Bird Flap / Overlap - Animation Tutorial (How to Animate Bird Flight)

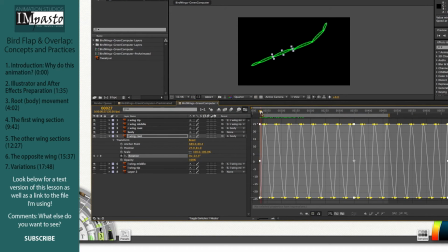So what we have to do in this case is it just happens to be the exact opposite. So hold down Command or Control. If you do Windows,
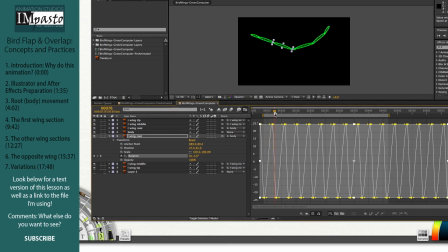and bam, there it is. Just the exact opposite.
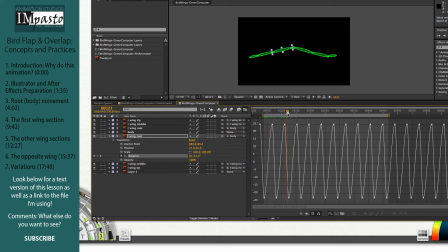Of course, we could go through and line them up as I did the original wing on the right, but this is faster, and since I understand what's happening, it's the way that I'm going to do it. So you can take those,
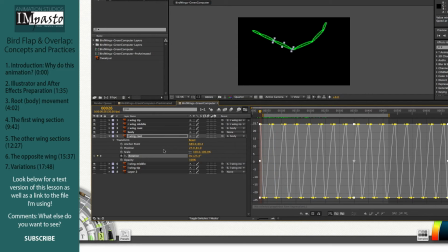offset in my case by 4 frames. Rotation, copy those, and offset by 4 frames.
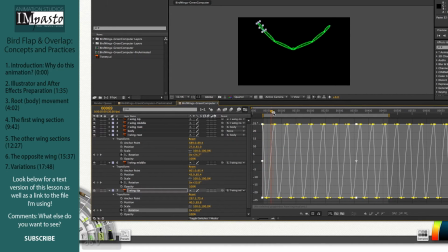And that's it. We've got a flying bird.
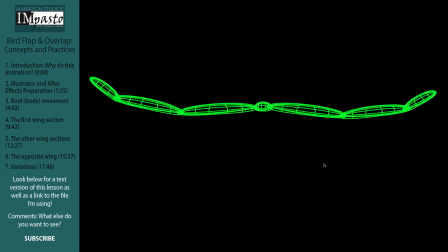Quite an easy animation in many respects.
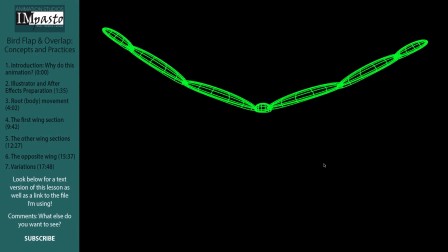Made that in about 15 minutes, 10-15 minutes.
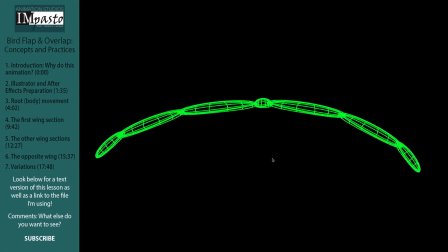Of course, I have some experience. It might take a little longer the first time, but the concept is quite simple.
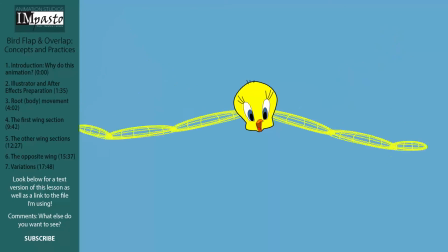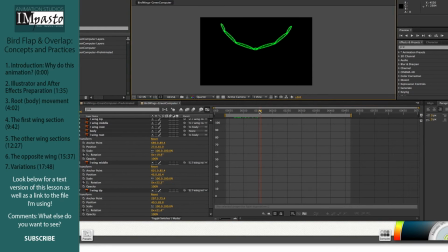From there, we can take it and we can play with it and try some things out.
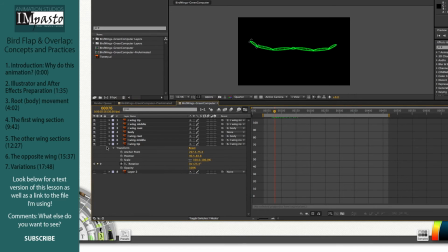One of the things we can try, I'm just going to hide this half of the body for the moment. One of the things we can try is taking that offset. I had offset it by 4 frames and saying, well, what would happen if we went, 8 frames? We take all these frames,
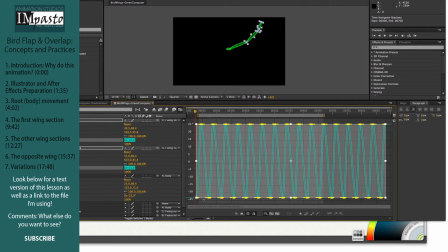and right now they're 4 frames apart, so 1, 2, 3, 4.
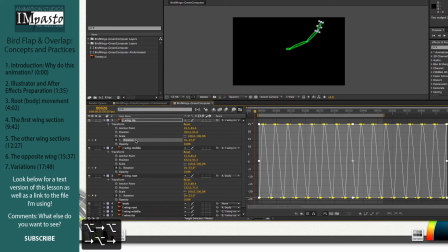That's option arrow. And 1, 2, 3, 4. What happens if we offset them by 8 frames, not 4 frames?
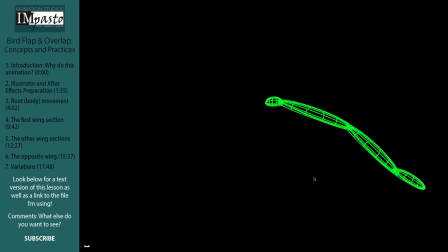And there are certain levels of floppiness versus firmness. There are certain levels of it stops even making sense. This is right at that edge of almost not even making sense anymore, but it's certainly quite floppy. And bird wings probably not going to look like that. However, if you wanted a comedic effect, you could do that.
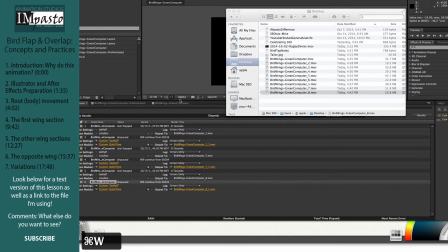So that's a simple little thing just by offsetting a different number of frames.
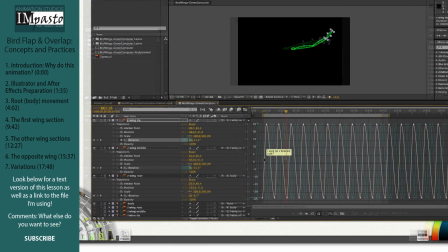And it's a lot of fun to play with this and try it out. So another thing we can play with is the amount of rotation.
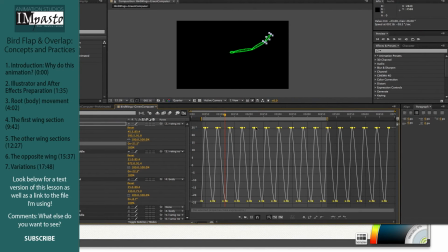Let's say we want this wingtip to actually raise more at its height. So we take those points where it's at its height and we say, let's just take all those and drag them.
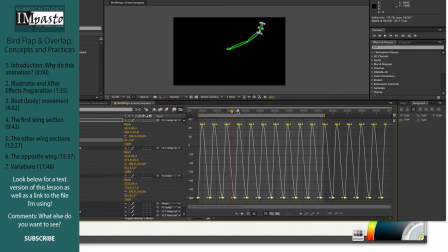And make it go higher. What would that do? Or, at its lowest, we want it to curl under a little bit more. So we just take those low points and we say, okay, let's take those and drag them down and see what happens.
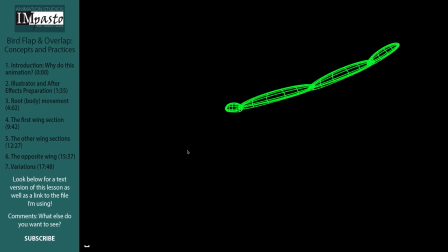This, in addition to how late it falls, also adds to the floppiness. I once did a walk with toes and they were just floppy, floppy, floppy toes. So we had to kind of go back and say, what's causing that? This is absolutely one of the reasons.
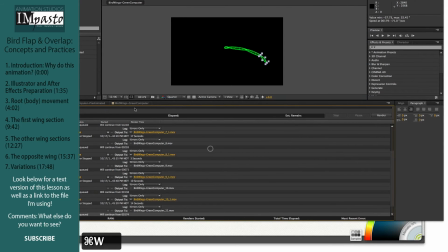How high does it lift or how low does it go will bring the floppy aspect to it.
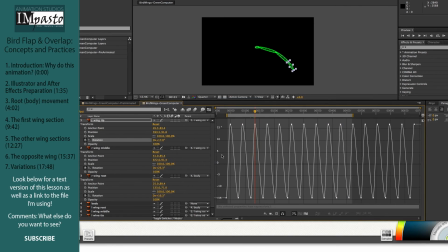Another thing we could do is actually change what the wings look like in our original design.
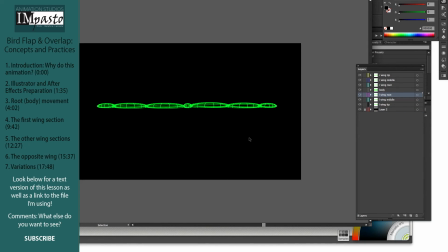As I warned in the first video, in the character rigging video, you have to be really, really careful with changing the way things look. Let's say, for instance, we wanted the wings to look a little bit more like actual wings, not just like these computer-generated kinds of looks.